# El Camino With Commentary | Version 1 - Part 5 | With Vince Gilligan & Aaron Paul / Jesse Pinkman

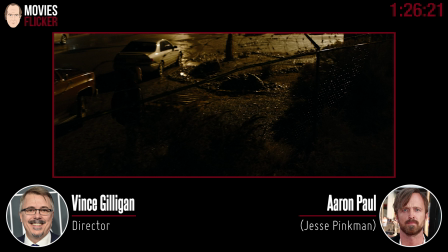190s
This shot is so bravura, and I'd love to take credit as a director, but I had,
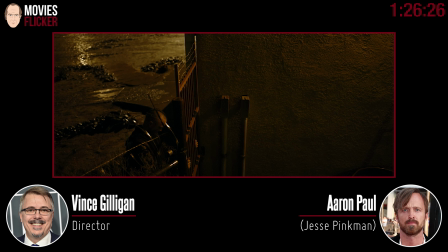195s
when we were walking this location on the Tech Scout in pre-production, I remember talking to Marshall,
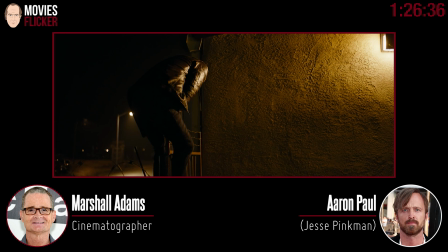203s
and I said, okay i think we'll get a shot here and then we'll get close up here as jesse climbs the gate and then we'll get a shot over
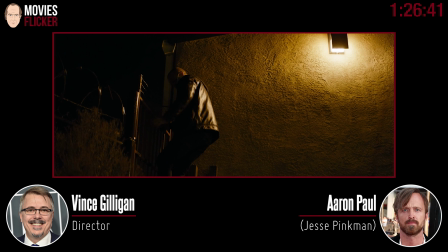210s
here and he and he looked around he was quiet and he said you know what everything you're describing i bet we could do it
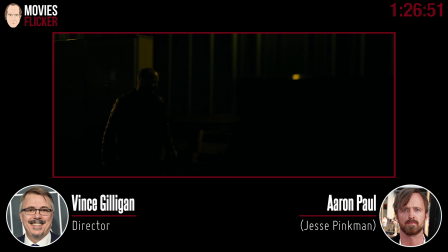216s
as a one-er and damned if he didn't and if you know that we're still in this one or it started back close on your hand checking
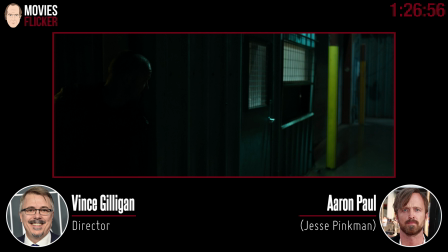224s
out the and it's still going it's still going if this was done on a techno crane yeah on a on a dolly track and it goes around it comes around a full 360 degrees before the shot is over
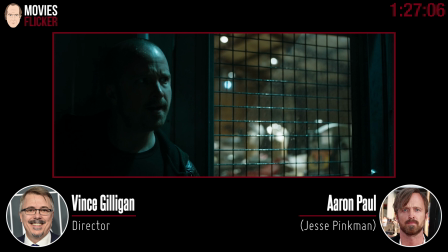237s
so yeah every time i got to the point of climbing that damn fence i just started panicking i go i hope i don't fuck this thing
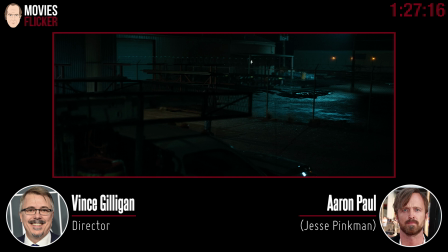246s
up um and you didn't this yeah this is the kind of thing you would think would take 22 takes and i think we did it in seven i think which for me is not that much but look it's still it's still
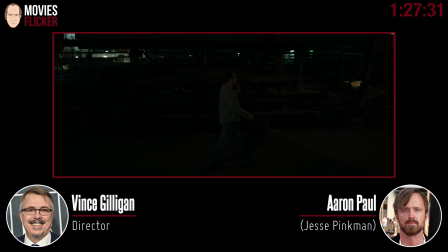258s
still going it's still going yeah it's still going and it still would have worked after we cut out of it but i needed your reaction i needed jesse's reaction to realizing there's more people in the building but i would have kept i wish i wanted to keep it it actually works it's still going here
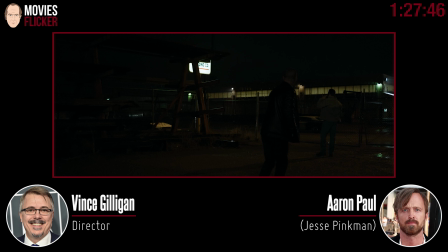275s
it is still going and it would have gone on even after the cut point probably another 10 seconds or more but uh i had to cut to get jesse's reaction to hearing the guys whooping it up in the party because it's an important story beat.
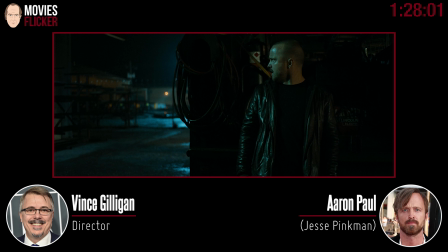290s
And it's raining, by the way. You can finally see it. Yeah, you can see it. It was raining to beat the band, but I had to cut there because otherwise, it's important to us to realize Jesse thought he was only sneaking up on one guy, but oh shit, there's four other guys.
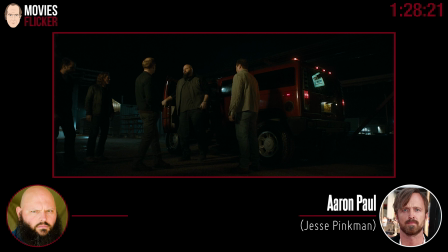308s
These guys were great. These guys all did an excellent job. So fun. Oh, and here's Dave. Yeah, Dave. Dave is the best. He's such a sweet guy. And we finally have a name for him.
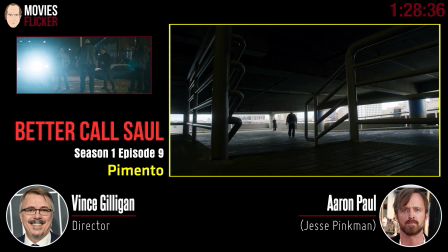324s
He's the character we introduced on Better Call Saul known as Man Mountain.
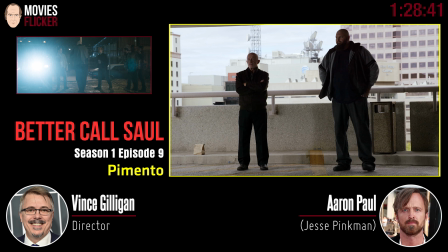330s
Because I believe he is, I believe, 6'10". He's a big boy.
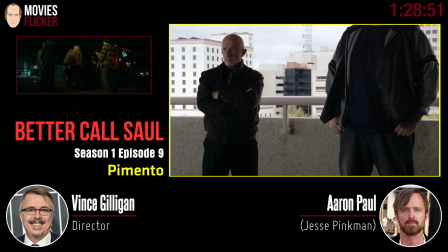337s
He's just the sweetest, most gentle, and excellent, excellent actor.
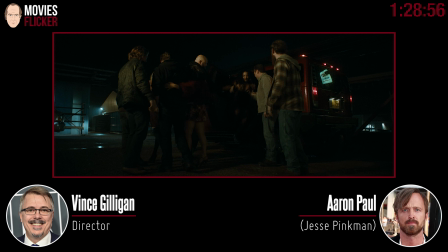343s
And he finally has a name now, thanks to El Camino, the movie.
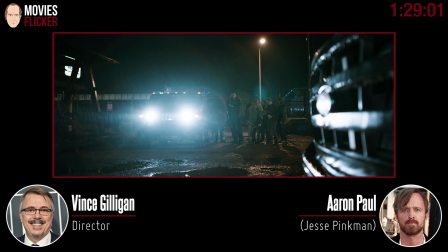347s
We now know from one of the lovely young ladies here that his name is actually Clarence. The character's name is Clarence.
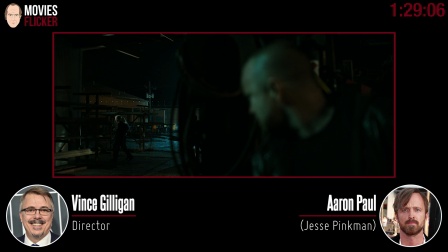353s
And it was really raining. You could see the rain coming down. You really only see rain when it's backlit. But it was raining even when you don't see it. It was raining. Now, this was a very long, long night.
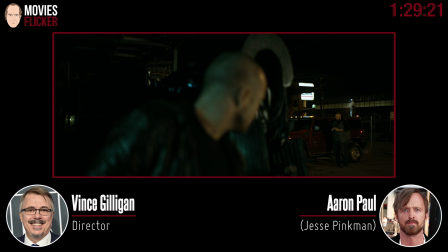368s
And there were some of your shots I remember needing to be cut.
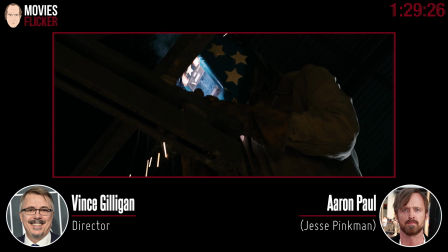374s
And there's a shot right up here that's coming up that I really fought to keep in.
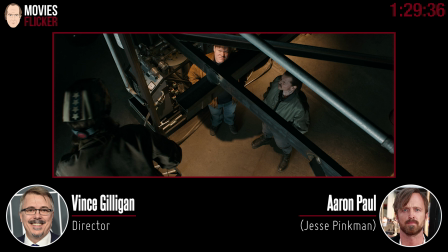384s
I'm not exactly sure where it's. Which one was it? It's the one with him and the beetle. Oh, yeah, yeah. So it's coming up after this. It's coming up. It's where you're playing with the beetle. and no beetles were harmed in the making of the movie.
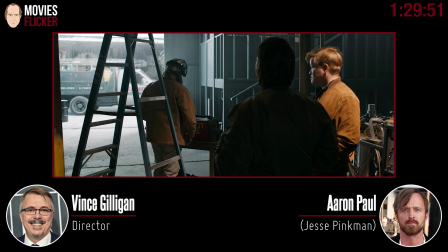399s
Yeah, no beetles were harmed, but we'll talk about that in a second. But yeah, and then this is...
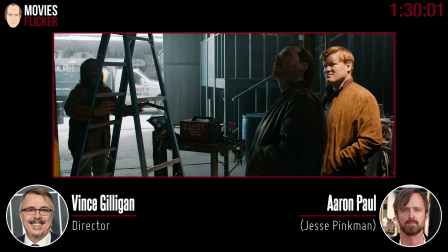406s
This is inside that same Quonset hut that you saw the exterior of with the blast from the fire hose and also when you were climbing up out of the pit.
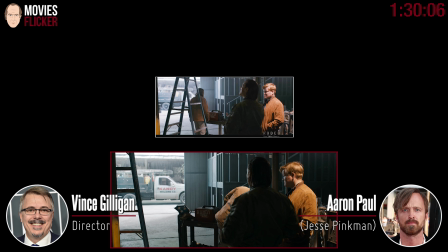416s
But that is a green...